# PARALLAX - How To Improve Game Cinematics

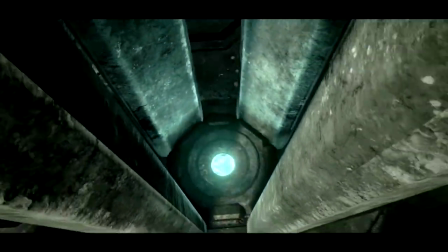0:10 This video is about parallax and why it's something you should think about every single time you record an angle for a montage.
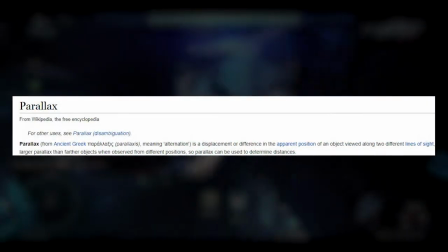0:16 Now the definition of parallax is the displacement or difference of apparent position of an object viewed from two different lines of sight.
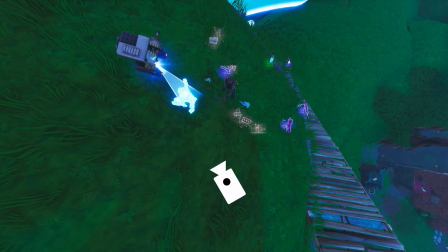0:23 To show the difference of parallax and non-parallax, if you have a camera locked on a tripod or a fixed position and it pans from left to right,
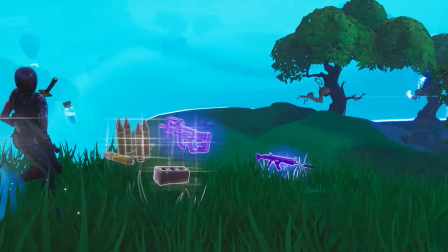0:30 the objects will appear frozen or stuck to the background you see the foreground objects will move the same speed as the background objects but to
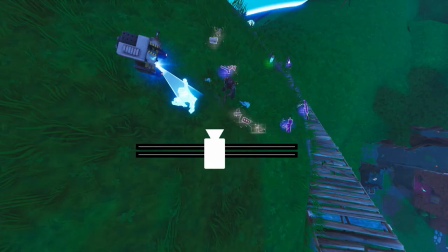0:38 create parallax you actually need the camera to be moving rather on a dolly or or a jib or anything that causes it to move and when the camera is
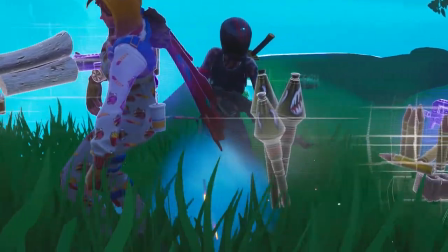0:45 moving you're now creating different lines of sight as it moves and the foreground objects will move faster than the background objects and the big
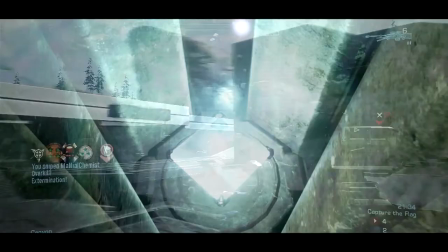0:52 ground objects will move at their own pace this will create a more dynamic shot and just brings more life into the shot now let's use parallax to improve a
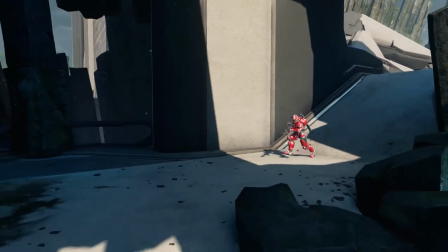0:58 shot here's a basic angle of just showing a character running as you see there's nothing in the foreground it's kind of just a wider
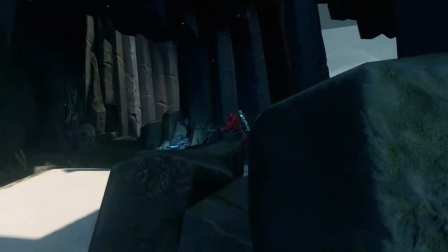1:05 kind of boring shot but as soon as we add an element in the foreground or something wiping past the camera becomes more dynamic because you're creating
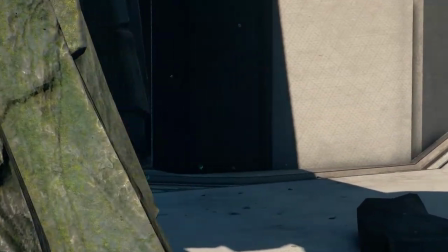1:12 parallax so you can play around this more try to get grass in the foreground the faster your camera moves and the more objects in your foreground mid-ground
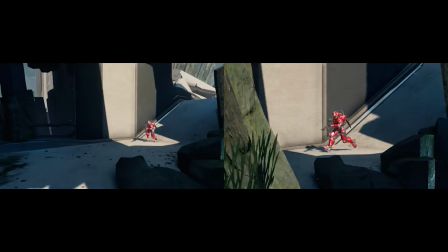1:19 background will just improve the parallax of the shot and just really make it more interesting